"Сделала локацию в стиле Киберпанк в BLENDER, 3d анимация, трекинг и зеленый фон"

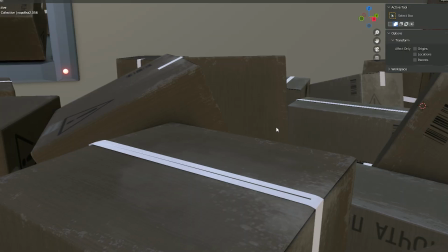248s
Теперь они хаотично выпадают из этого окна и наводят на улице конкретный беспорядок. Следующий яркий атрибут нашей киберулицы – это контрастное соседство темы еды с горящими контейнерами.
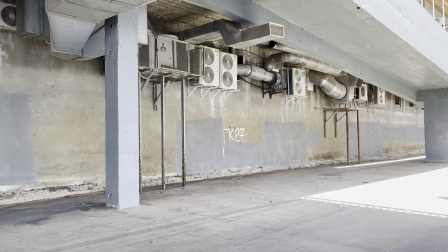261s
Ну и, конечно же, наличие каких-то сломанных, выброшенных вещей. Поскольку у меня на видео главный акцент сделан на стену, то на ней я решила разместить вход в кафе.
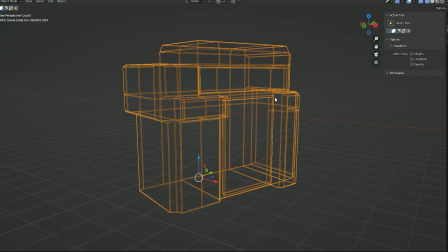270s
Для этого я смоделировала простую геометрическую форму небольшого фасада, который немного выступает из этой стены.
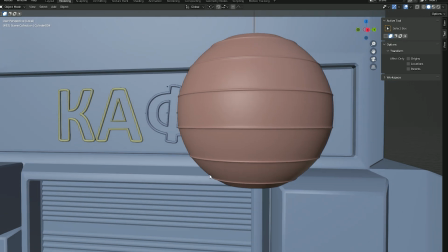277s
Вход кафешки дополнила китайскими фонариками, сломанной неоновой вывеской, закрытым входом.
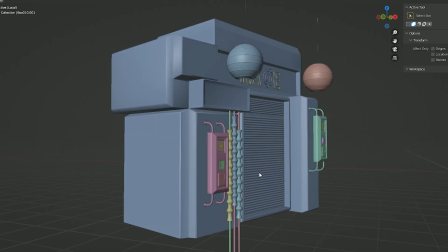284s
Сделала такие ящики с кнопочками и трубами, чтобы дополнить образ.
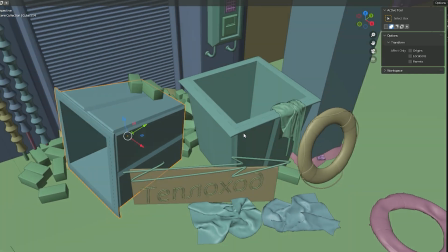291s
Напротив кафе, прямо около входа, расположились горящие контейнеры со всякими мелочами.
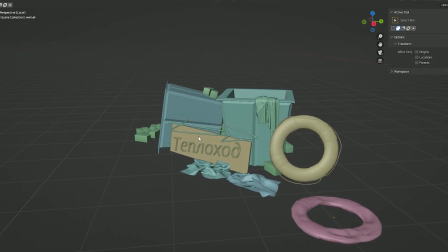295s
Тут я добавила несколько цветных вещей. кирпичи и вывеску.
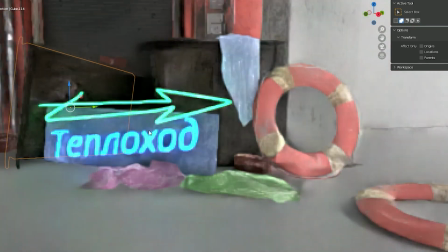300s
Как будто кто-то специально облокотил ее прямо об контейнер, и теперь она указывает прохожим, где находится теплоход.
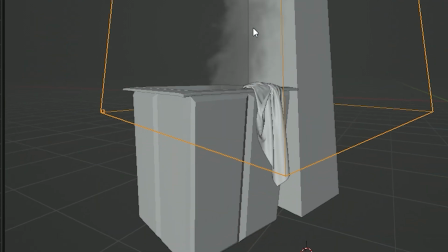309s
Ярким дополнением стал цветной дым, и в блендере меня очень радует простота его настройки.
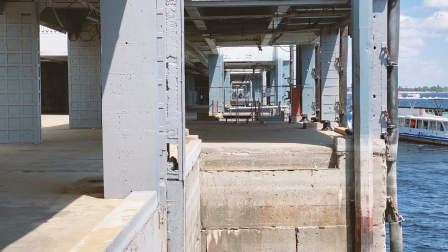317s
Когда я гуляла по Ричпорту и записывала видео, то периодически из громкоговорителя объявлялось приглашение покататься на теплоходе. Мне это очень понравилось, и поскольку я делаю киберулицу, я решила дополнить ее голограммой, которая будет озвучивать подобные объявления. И тут я начала ломать голову, как же можно сделать такую голограмму. И решила, что самым простым способом будет снять видео со мной.
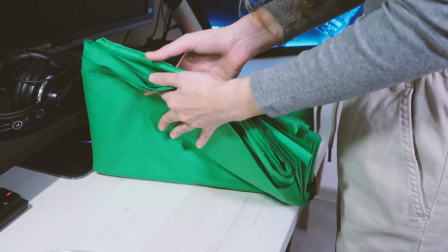339s
Однажды летом я приобрела зеленый фон. Он долго пролежал у меня без дела, и теперь наконец-таки настал его час.
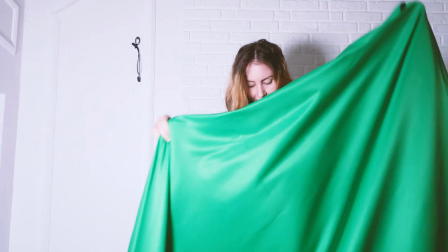346s
Я еще никогда себя не записывала на зеленом фоне, и для меня это был первый забавный опыт с кучей ошибок.
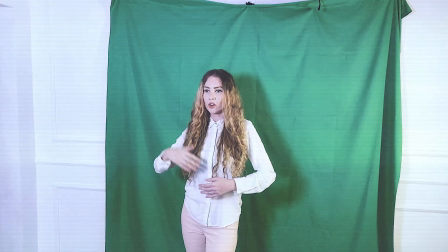352s
Я закрепила его на стену, сделала несколько дублей, где я объявляю про теплоход, кафе и доставку грузов.
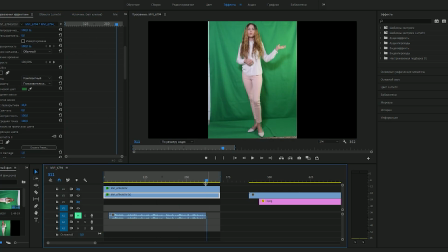359s
Я не заморачивалась над натяжением фона, у меня была целая куча складок, тени, и это создало сложности, когда я вырезала зеленый цвет в программе.
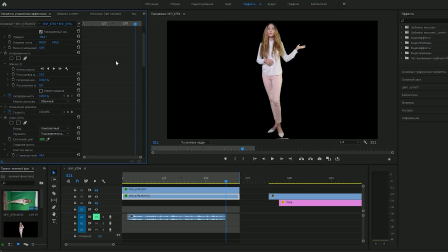367s
В Premiere Pro с горем пополам я убрала весь зеленый спектр и добавила эффект голограммы. А затем сохранила это видео на прозрачном фоне. Теперь я знаю, что фон нужно хорошо натягивать и убирать тени.
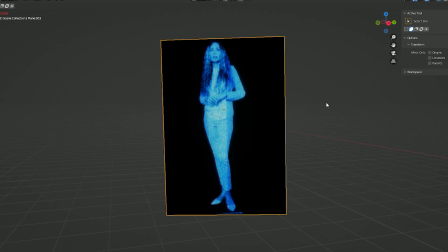379s
В блендере я поместила плоскость, на которую назначила материал с моим видео, и настроила прозрачность.
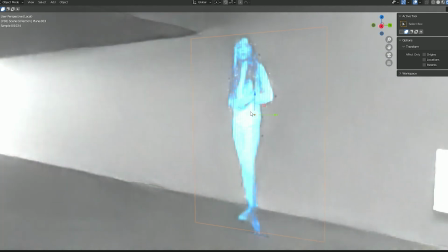387s
Так у меня получилась голограмма, и мне нужно было сделать под нее подставку. Это простейшая геометрическая форма.
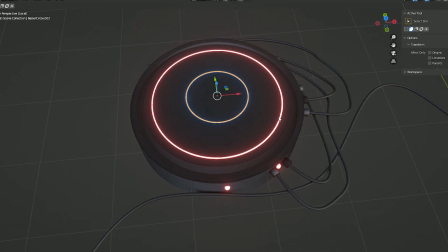393s
За основу я взяла цилиндр и немного его доработала, добавила провода и подсветку. Теперь для более завершенного образа мне оставалось добавить к локации еще некоторые элементы.
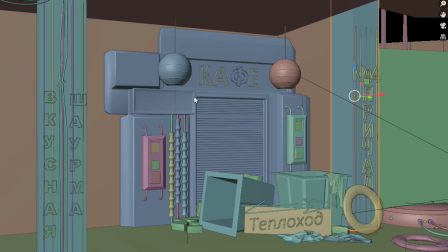406s
На видео есть две бетонные колонны. Я сделала поверх них из бокса новые, более широкие, и разместила неоновые вывески.
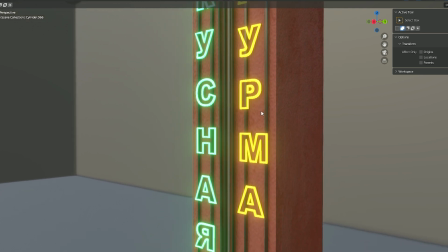414s
Кстати, все вывески — это текст, который потом был сконвертирован в сплайн. Делать такие надписи очень просто. У меня оставались модели роботов-пауков, которых я моделировала и анимировала для прошлого видео.
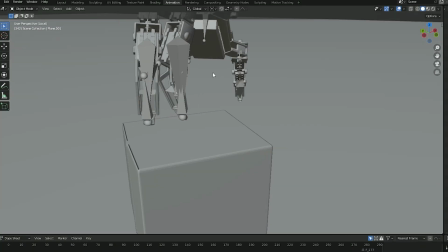427s
Я подумала, почему бы не применить этих пауков для киберулицы, и разместила парочку.
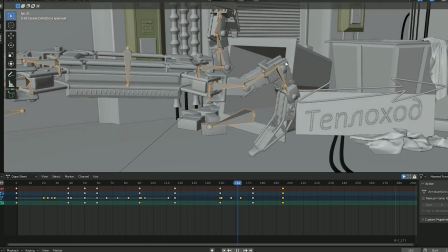432s
Один копается в баке напротив кафе, а второй на дальнем плане среди коробок.
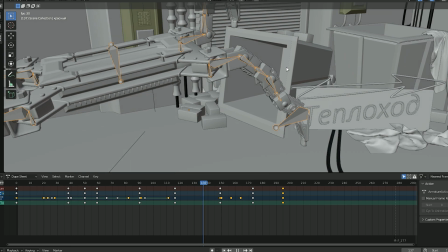437s
На них я перенастроила анимацию, задала новые ключи. Теперь они не танцуют, а заняты своими важными делами.
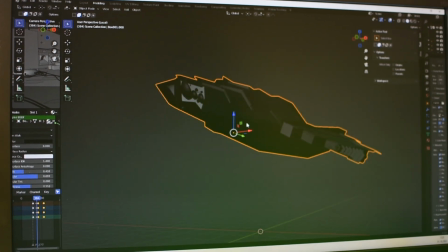443s
Поскольку это киберулица, то нужно было добавить какие-то летающие объекты, и для этого я использовала свою давнюю модель дрона.
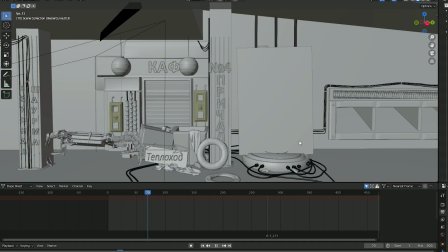450s
Я его просто раскопировала и задала ключи анимации. Теперь, когда происходит движение по улице, дроны периодически пролетают мимо нас.
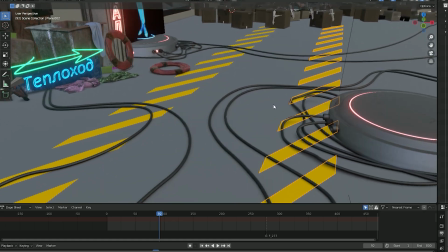459s
На асфальте из небольших плоскостей добавила разметку и еще немного проводов.
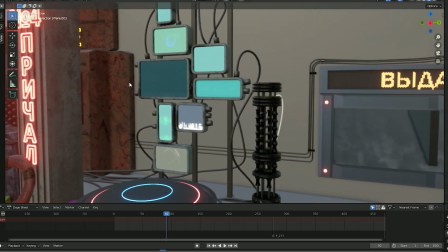465s
А также такой стенд с телевизорами позади голограммы и какой-то неведанный столбик.
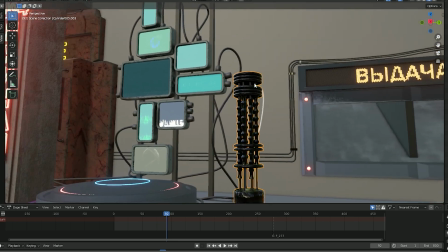470s
Я сама не знаю, что это такое, но определенно что-то важное. Чтобы 3D-модели вписались в видео, нужно, чтобы они отбрасывали тени и было максимально похожее освещение.
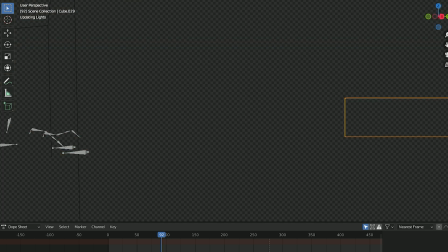482s
Для этого я сделала из плоскостей пол, стену, местами потолок, чтобы имитировать условия освещения, как на видео.
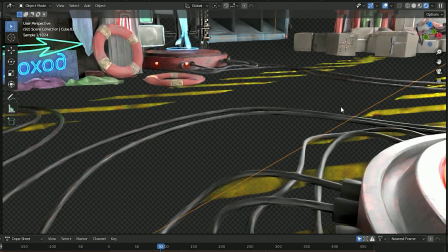490s
Эти плоскости не видны на рендере. Они просто отбрасывают и улавливают тени.